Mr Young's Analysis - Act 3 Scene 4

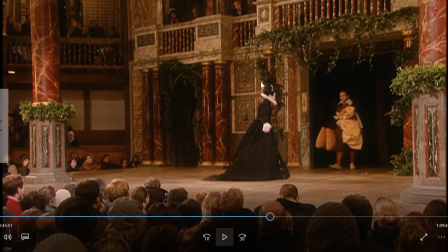This treatment of a servant who the aristocracy or the nobility sees as trying to achieve something above their station, says something very clearly about this sort of power imbalance or this power structure.
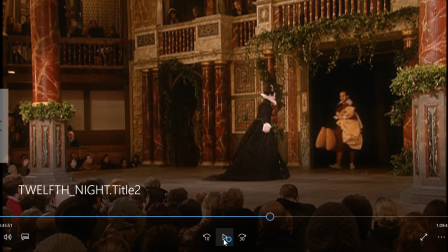So let's have a look at that and realize that this whole scenario has been concocted, of course,
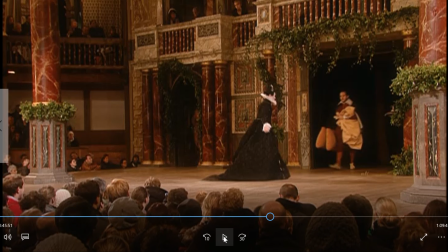by Maria because she sees Malvolio as being uppity, as being too prim and proper, perhaps a little bit two-faced as well. So let's have a look at that. It's quite funny, but it has that serious subtext sitting underneath it.
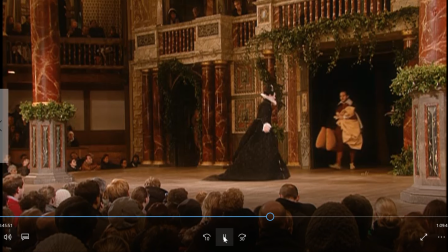So think about how those two things work together.
I have sent after him.
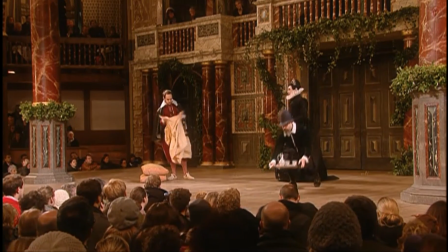He says he'll come. How shall I feast him? What bestow of him? For youth is bought more oft than begged or borrowed. I speak too loud.
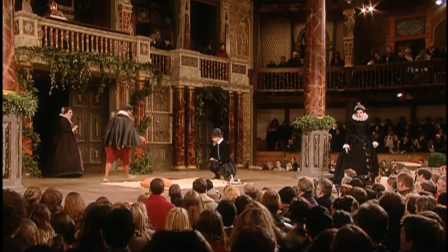Where's Malvolio? He's sad and civil and suits well for a servant with my fortunes.
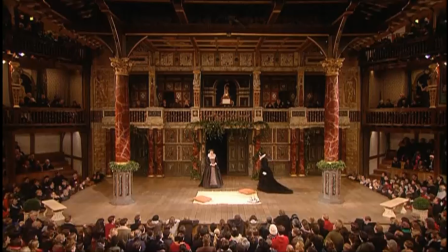Where is Malvolio? He's coming, madam.
So notice even the delivery of that line raises the comedy.
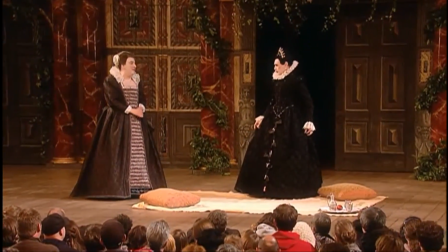But in very strange manner, he is sure possessed, madam. Why, what's the matter? Does he rave?
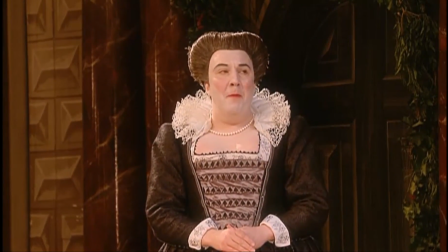No, madam, he does nothing but smile. Your ladyship were best to have some guard about you if he come, for sure the man is tainted in his wits.
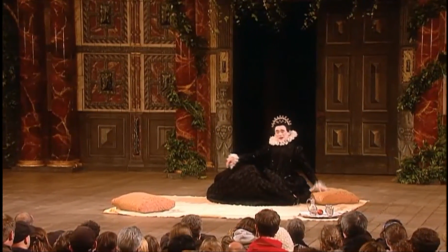Go call him hither. I am as mad as he, if sad and merry madness equal be.
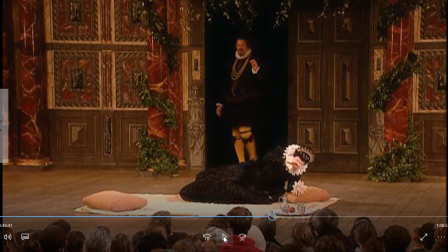So notice here, if we've had a scene with Sebastian and Antonio between the last scene that we looked at, but notice that we're continuing that sense of empathy being built towards
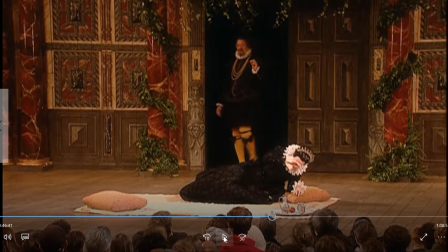Olivia here, and the tonal quality is the same. There's that harshness in the voice, that sort of sense of frustration. Counterpoint that with the joy almost in Mariah's voice of the fact that,
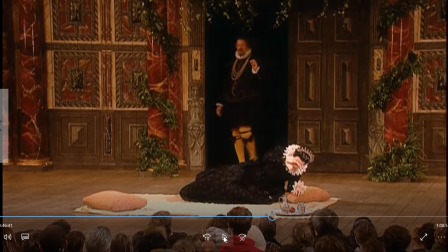Malvolio is coming, but in this very strange manner. What it does is diminishes our sympathy for Malvolio.
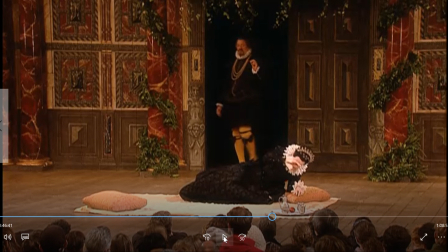So this is a classist reading. We could, if we want to take the Marxist approach, we could say that the director here has chosen to side with the upper class characters, that is,
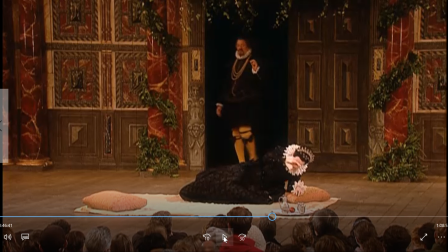draw out our empathy for Olivia, for her as someone who is powerful and deserving of comfort in this world, and has diminished our sympathy for
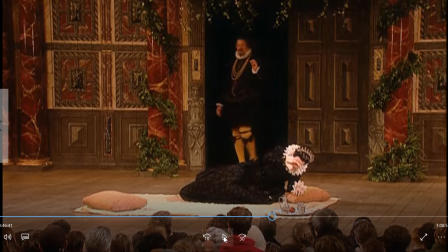Malvolio, who is trying to be something that he is not deserving to be, that is, trying to be the same level of power and influence as the nobility. Let's have a look at how that continues to play out in this, in the arrival of Malvolio.
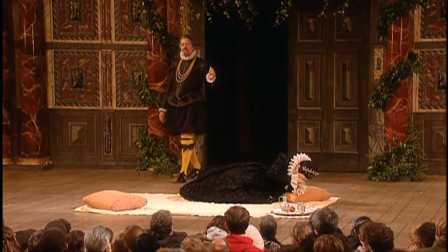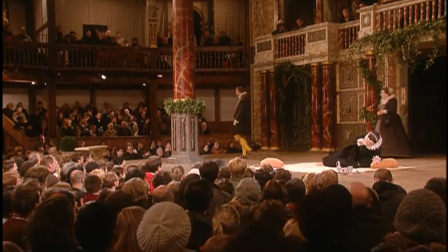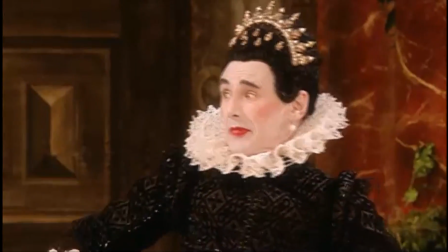How now, Malvolio? Oh.
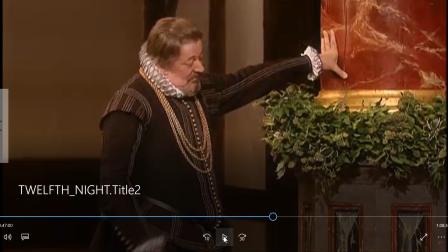So even in that, I'll pause it a second too late, but even in where the camera is positioned there, although this is a stage play,
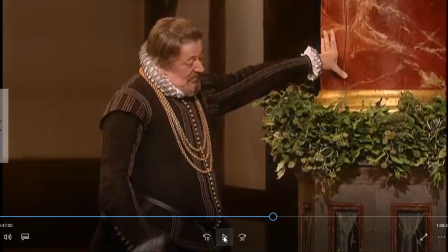it's a recorded version of the stage play, where the camera is positioned there with Malvolio's legs cross-guarded in the yellow stockings in the foreground, and the reaction shot of Olivia's in the background, that constructs meaning too.
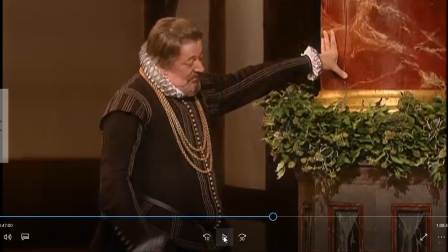We can see this shock, and the way that she says Malvolio, oh, at the end also creates meaning, and adds something that the script does not suggest necessarily is there,
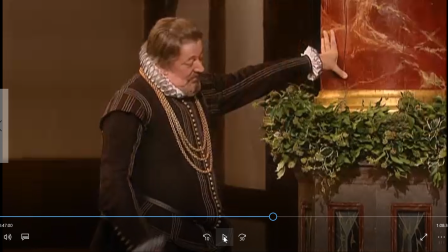apart from perhaps the nature of the iambic beats.
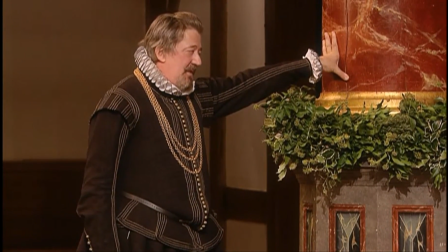Sweet lady.
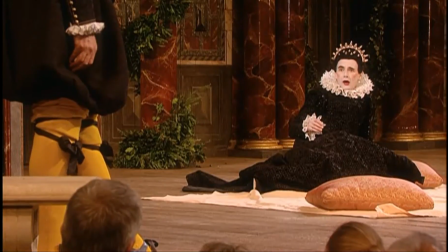Characters' facial expression choices. Remember, Malvolio has been told by the letter to smile, and he doesn't normally smile.
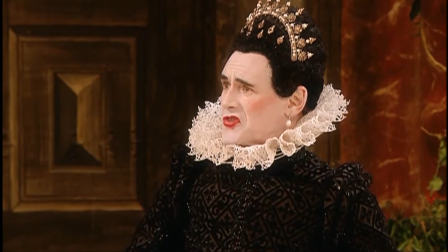Smilest thou? I sent for thee upon a sad occasion. Sad, lady?
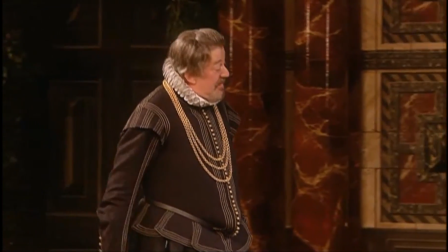I could be sad. It does make some obstruction in the blood, this cross-gartering, but what of that?
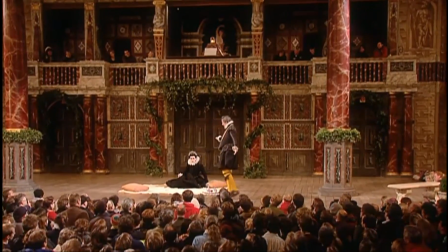Now remember, Malvolio doesn't speak in iambic pentameter, he speaks in plain verse.
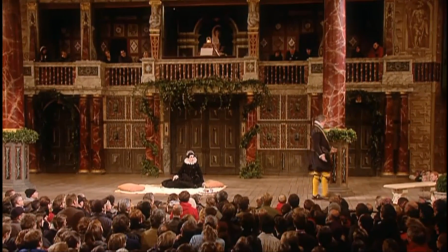As the very true sonnet is, please one and please all.
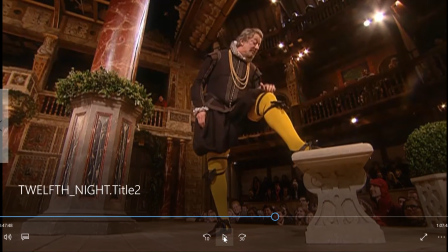So again, camera angle. Look at the camera angle. What is that meant to do?
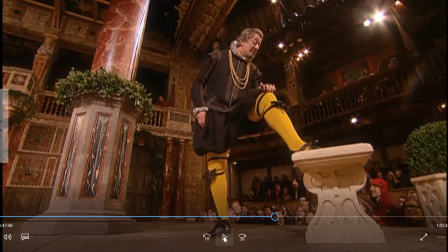That highlights the comedy for the viewer of the video at home, because we're looking up at his crutch. There's this pompous ridiculousness being highlighted by the camera angle here. All of these things wouldn't affect an audience of the stage play, watching it live in the audience.
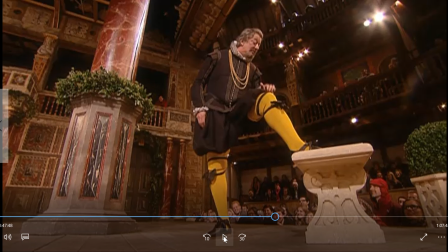But obviously, to get used to talking about film language, the camera angle here, the close-up nature, the position that the viewer is made to take is relevant, and it does construct meaning. It undermines Malvolio in this instance.
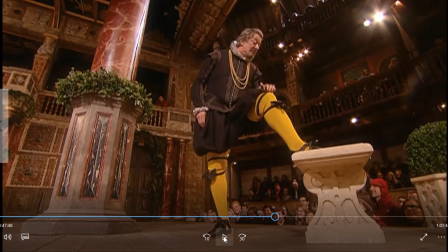Normally shooting people from underneath, like that, looking up at them, increases the sense of power. But of course, doing that to Malvolio when he's not deserving of that power, and when he looks so foolish, has the exact opposite effect.
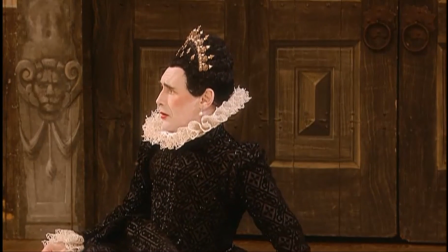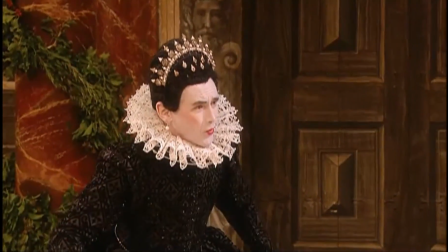Why, how now, man? What is the matter with thee?
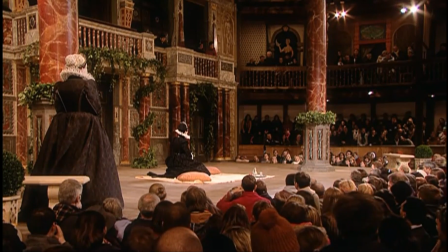Not black in my mind, though yellow in my legs.
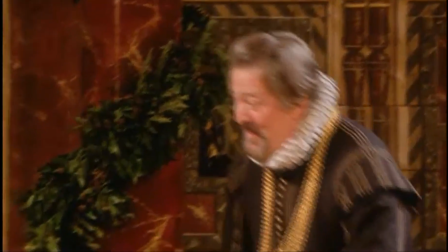It did come to his hand, and commands shall be executed.
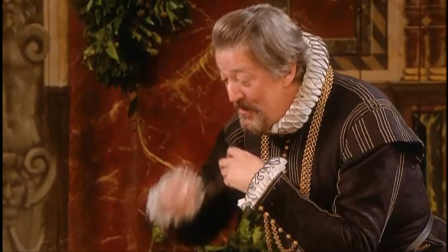I think we do know the sweet Roman hand.
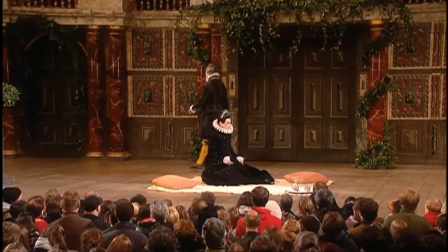So think about even those little additions, the little prop use and the little giggle that he gives.
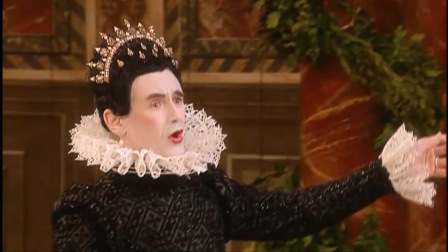Wilt thou go to bed, Malvolio?
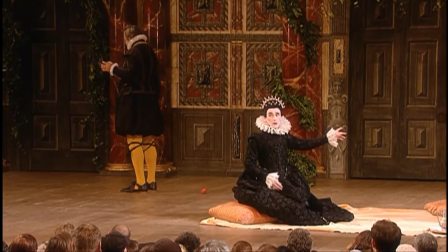The dropping of the peach, at the mention of going to bed. All of these things add.
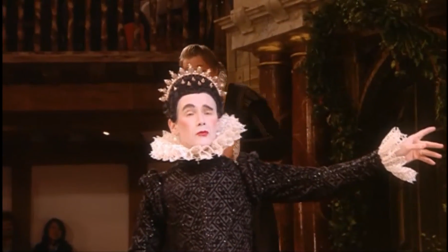But look at what they add. They don't add confusion, they add comedy.
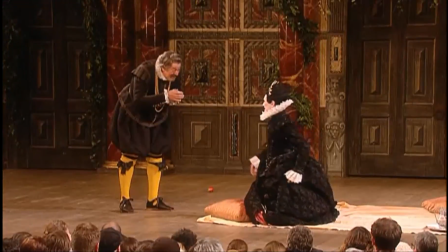And I'll come to thee. God comfort thee. Why dost thou smile so, and kiss thy hand so oft?
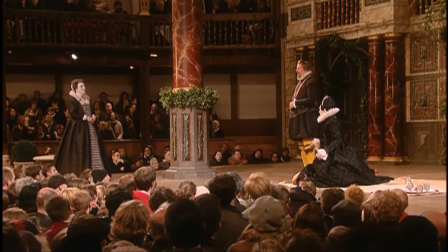How do you, Malvolio? At your request, yes.
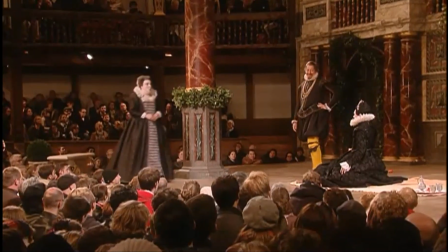Nightingales answer doors. Why appear you with this ridiculous boldness before my lady?
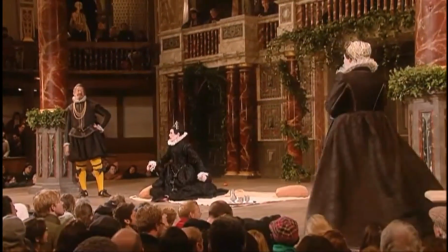Be not afraid of greatness. 'Twas well writ. What meanest thou that, Malvolio?
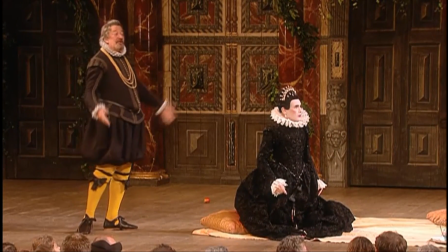Some are born great, Huh? some achieve greatness, What sayest thou? and some have greatness thrust upon them.
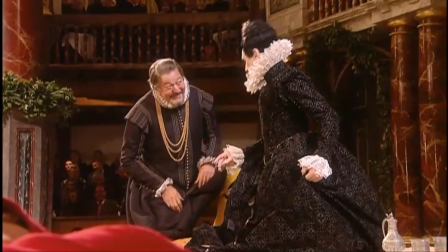So unfortunately, I'm assuming that's going to in the screen capture, but you miss the thrusting motion,
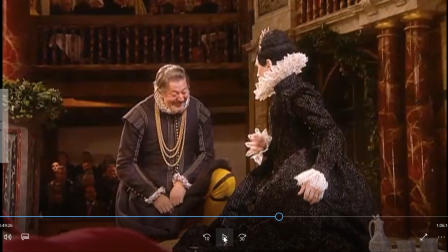of course, which really makes Malvolio seem very lewd in that moment and quite. It makes him seem much more foolish. Now, the script doesn't indicate that action.
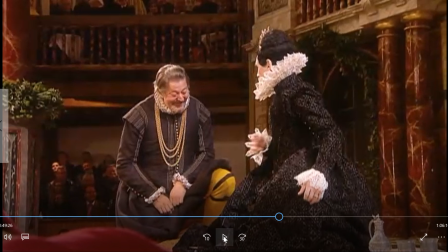That's a directorial choice. The directorial choice is informed by the way that the director wants the audience to react to the character.